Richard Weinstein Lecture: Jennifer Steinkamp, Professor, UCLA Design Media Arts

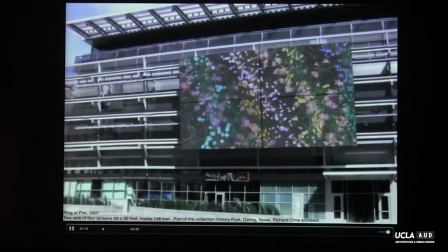2176s
So I talked to an arboretum in Dallas where this is built and
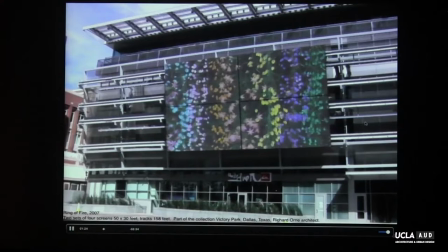2181s
talked about the kinds of flowers they have and I'm just sort of a pack of flowers.
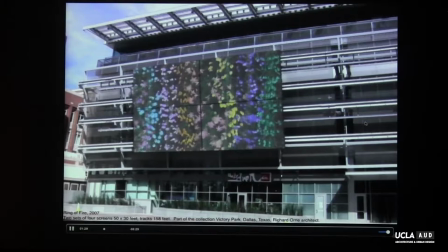2188s
Is anybody from Texas? What flowers do you think of?
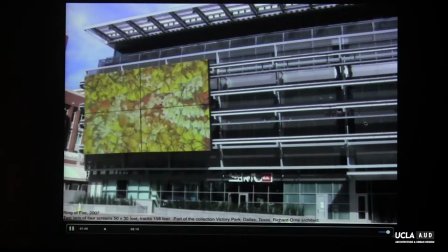2198s
Uh-huh. Usually people answer something else. Indian paintbrush and blue bonnets.
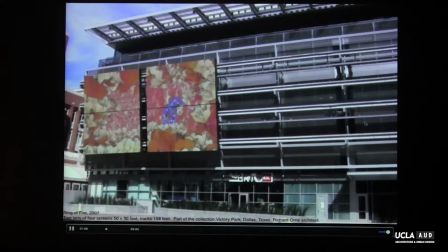2215s
So there's actually this next section of these. Maybe a deep brush thing.
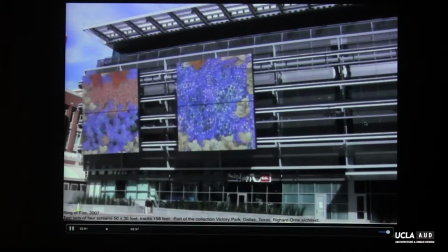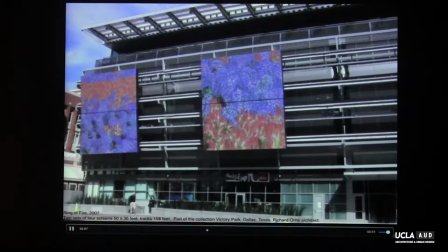2227s
I'll fast forward this one.
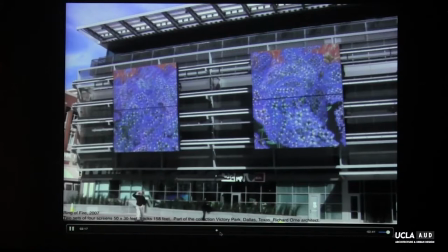2233s
It was really, probably the hardest thing I ever had to do was decide how these panels would move in relation to the animation.
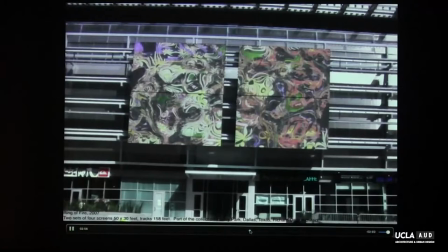2241s
I don't think I was ever completely happy with it. It's a strange thing.
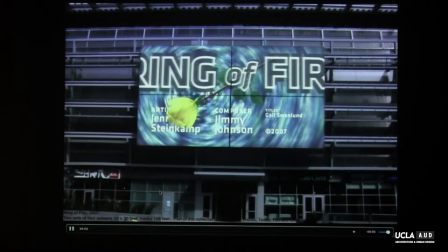2250s
I mean, I'm happy enough with it, but I don't know, you know how you want more.
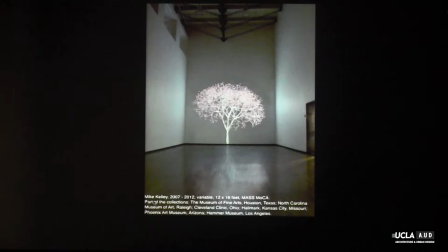And one of my teachers, Mike Kelly, he was being honored by the Hammer Museum, and they asked me to make some animations for the gala,
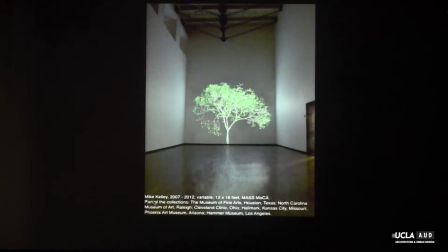2273s
and I thought, well, maybe I'll make some trees in honor of Mike because I'd actually made another series of trees from my teacher, Miss Zemerald, and she was my first grade teacher and we made you know sponge trees where you draw the trunk and then you take a sponge and make the leaves.
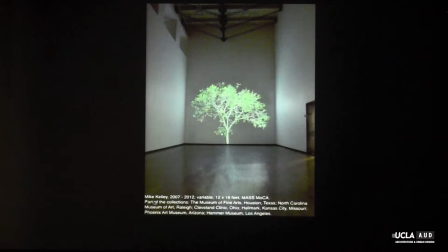2291s
She said I made the best sponge trees in the class so she got you know I somehow remembered that. And so I've been making these trees as dedications to people. So Mike, that's one of them.
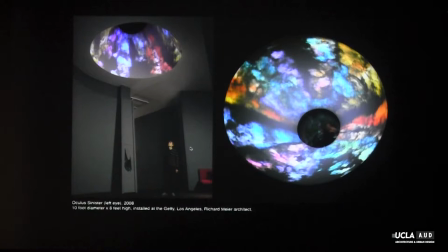Oh, another architect, Richard Meyer. This audience might be able to answer my questions about an oculus in architecture.
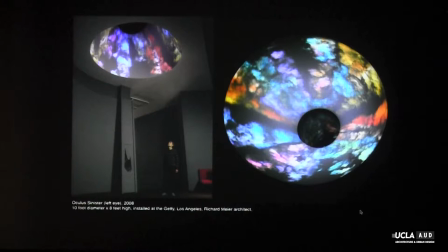2324s
What is that supposed to be? Yeah, so in the Pantheon, what is that? When I saw the Pantheon in Rome.
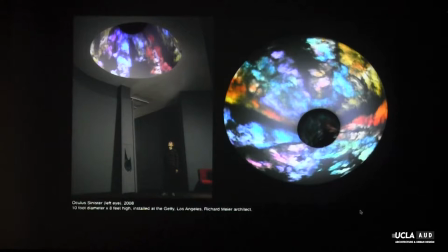2342s
It was raining and to me it looked like an eye that was crying. I mean and that's for some reason that stuck with me and so when I made
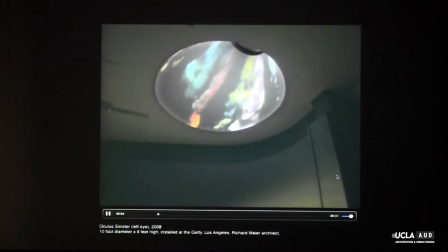2353s
this piece you know I thought about that experience and I also thought about,
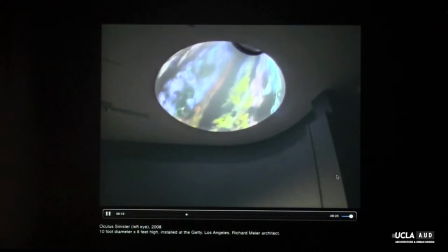2358s
I had a year so I was thinking about a lot of things,
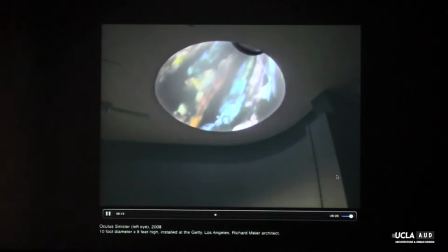2361s
but the Getty also has the villa that you know in Malibu which is a recreation of the the papyri, which was destroyed by when Mount Vesuvius went. And so I was thinking, OK, this could be sort of an eye made out of pyroclastic flow.
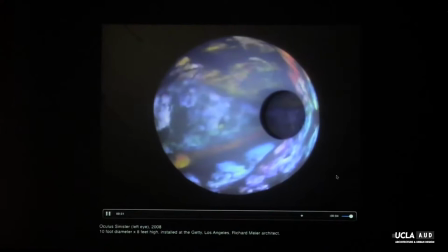2379s
And I also thought it's kind of like an eye of God.
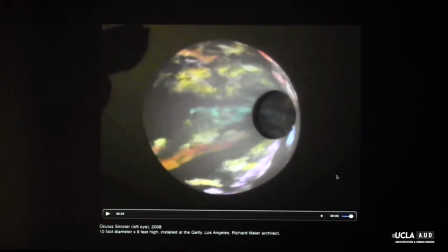2384s
And it's a left eye of God, because the sinister Latin is left, and Dexter is right, and the oculus Dexter just doesn't do it. So from this point,
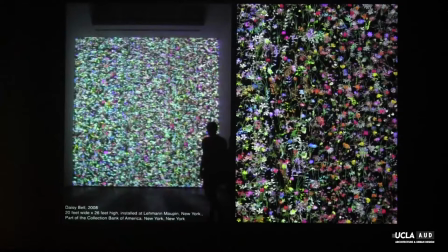2397s
I made a bunch of body parts, body parts and architecture.